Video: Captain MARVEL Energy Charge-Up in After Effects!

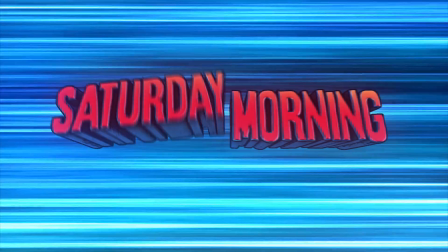Welcome to Saturday Morning Tutorials!
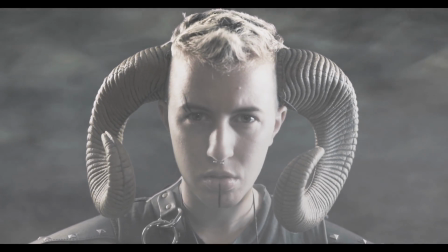I, Zerzeron, champion of the four realms, remain undefeated in battle.
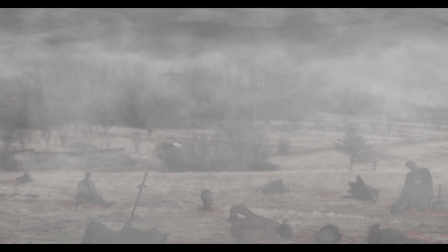Any who dare to cross my path signal their willingness to face me in combat.
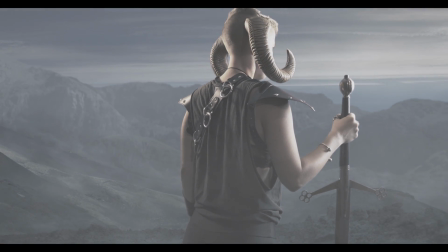Ah, wonderful! A new challenger has arrived. So it begins.
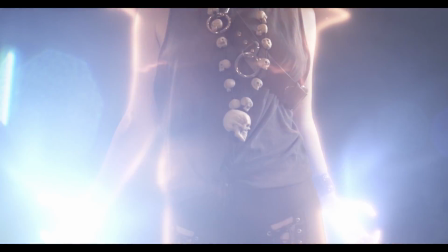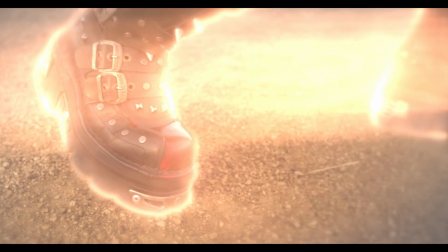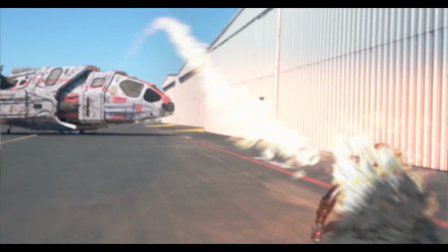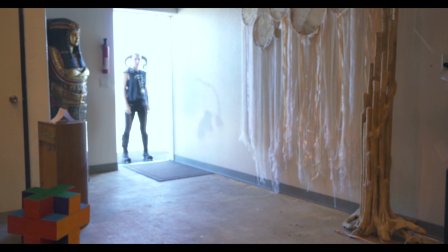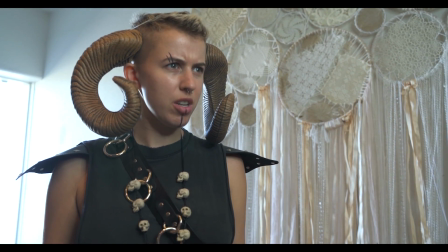I am Zerzeron, champion of the four realms. Who dares to contest me?
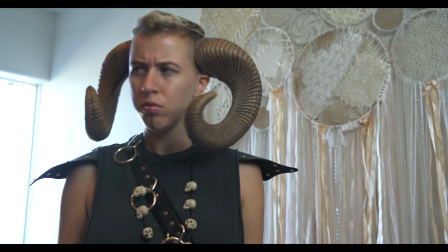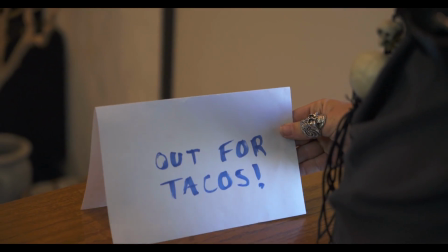Out for tacos.
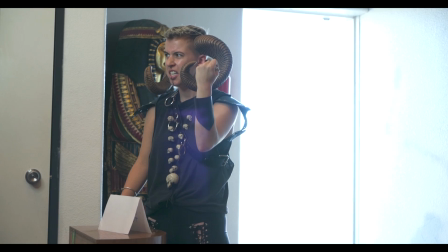I suppose I can crush their skulls and hang them by their entrails another day.
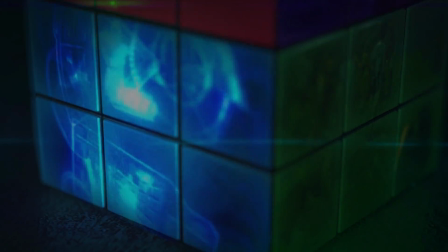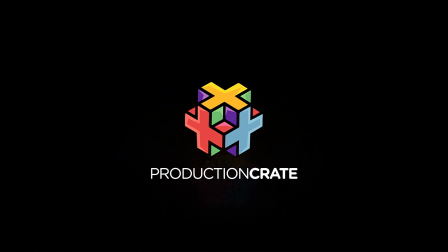Good morning, craters, and a special good morning for those of you joining us live via the YouTube premiere feature.
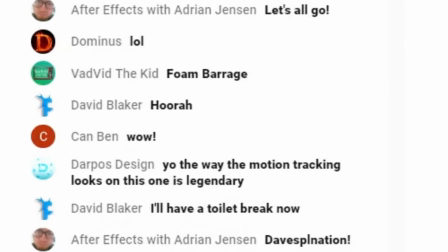If you missed it and you want the chance to interact with myself and Adrian as you watch the next episode of the Saturday Morning Tutorials,
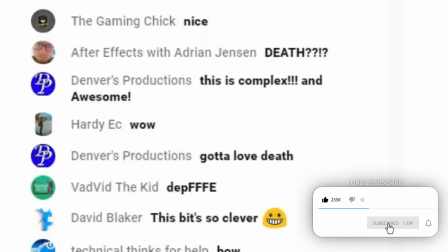make sure to subscribe and ring the bell. And if you hate the YouTube premiere feature, give us a thumbs up.
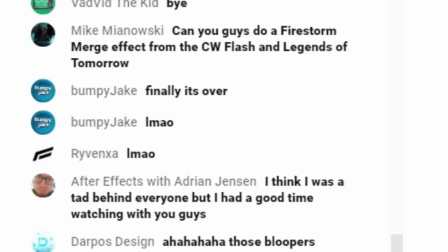Action!
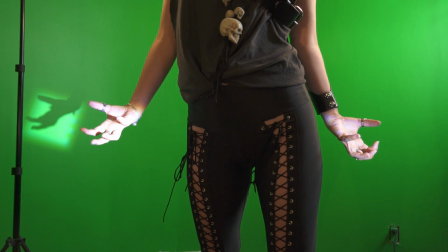You guys, Zerzeron was shot on a green screen, and that's because we're gonna need to make use of her outline, and this way we did not have to rotoscope her.
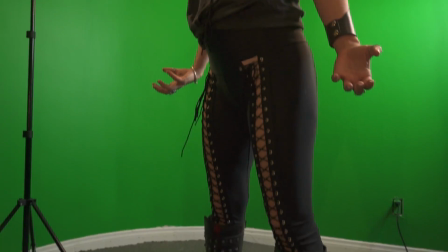Boo rotoscoping. Boo rotoscoping. To get this epic panning up motion, Chris shot her on a jib while she slowly rotated her body. There's nobody there. This is fake behind the scenes. Don't trust everything you see.
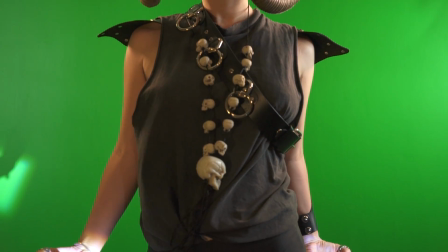Question everything. We placed some lights slightly behind and to the sides to give her a nice little hair light that goes all the way around.
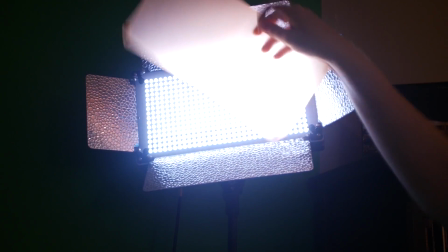These lights had amber colored gels on them to give them some really nice golden warm coloring.
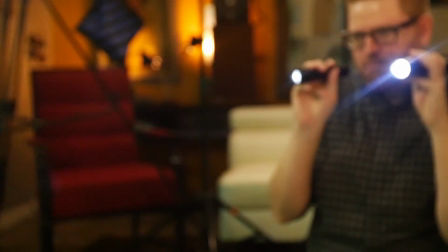We then had Adrian crouch off camera and shine two flashlights onto each of her hands to add some extra realism and glow.
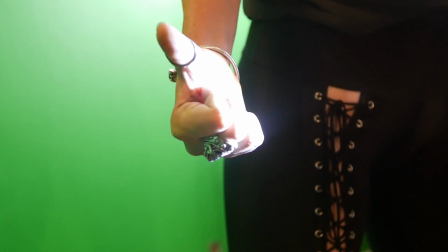Can you give me a hand motion? Like a flick your hands out. Yeah, exactly.
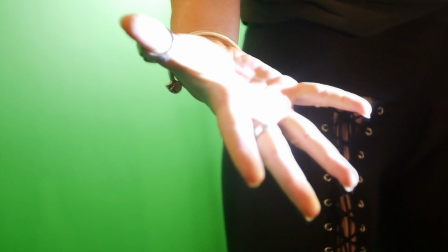Ideally, these lights would have been blue, but even though they are not, the rest of the lighting is so warm that they look cooler by comparison.
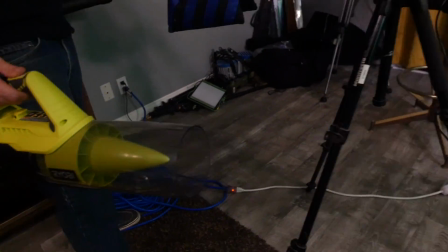We also hit her with a leaf blower like we usually do for these dramatic energy shots.
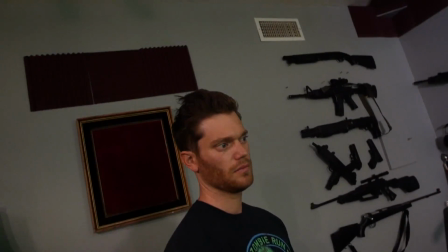This really gave her that cool, powerful look.
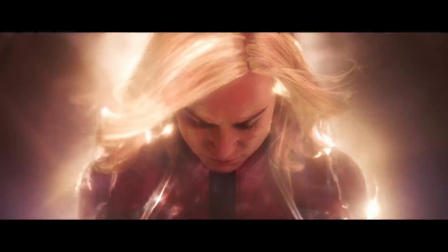She was shot this way to mimic a specific shot from the Captain Marvel trailer.
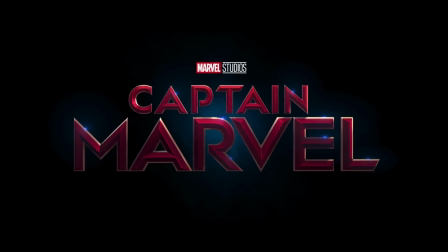If you want to shoot a similar shot, you might just get lucky and find that the 3D camera tracker in After Effects works for you.
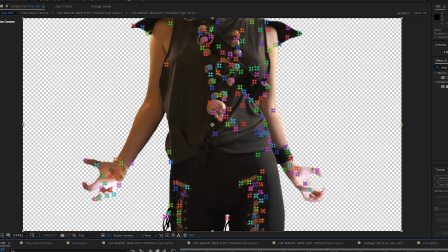It is not designed to be used this way though, so if it doesn't work for you, don't freak out.
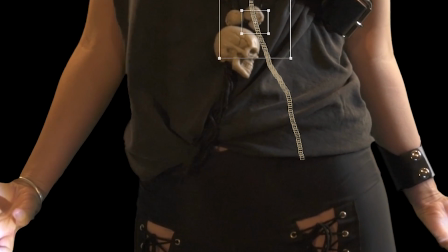You can just do a couple of point tracks, track a few points on your talent's body and hands.
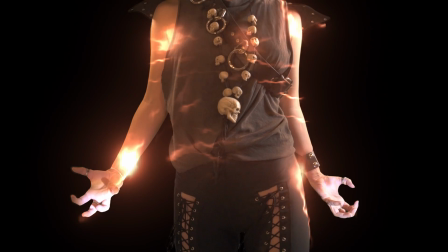The bits of snaky energy stuff that move around Zerzeron's body were made with the Turbulent Noise effect.
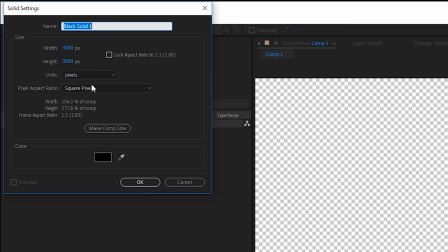Just make a new comp and add a new solid within that comp. Apply the Turbulent Noise effect to it.
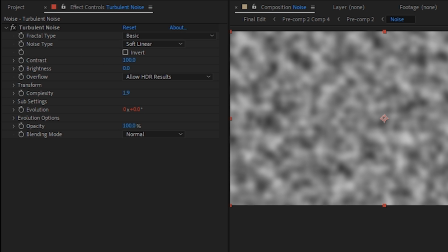You can customize this however you want, but in our case, we changed our fractal type to Turbulent Sharp.
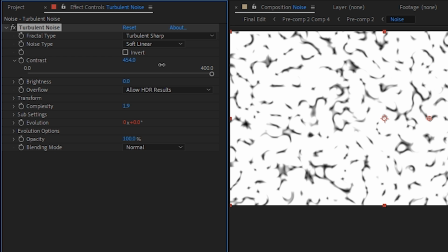We turned the contrast up to around 450, and the brightness we keyframed to get brighter over time.
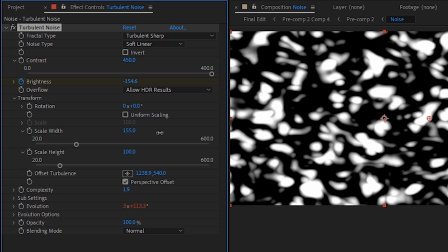We unchecked the Uniform Scale checkbox so we can stretch out the width, giving us those long tendrils.
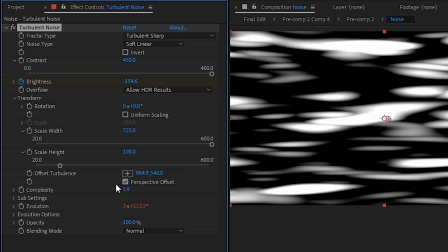We also keyframed the offset turbulence to move across the screen from left to right to give us this cool directional motion.
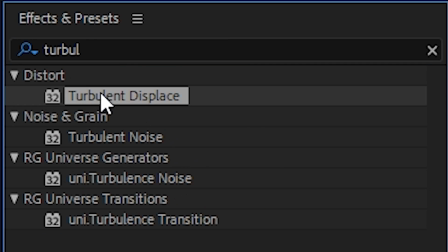We added a turbulent displace effect over this and pretty much just left it on its default setting.
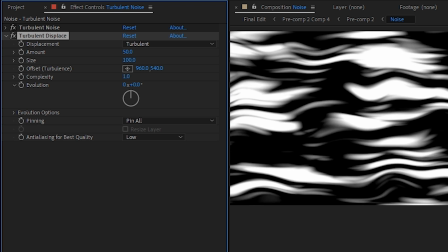This gives us a bit of extra motion to our animation. We also added a second turbulent displace effect and this time turned the size down really small.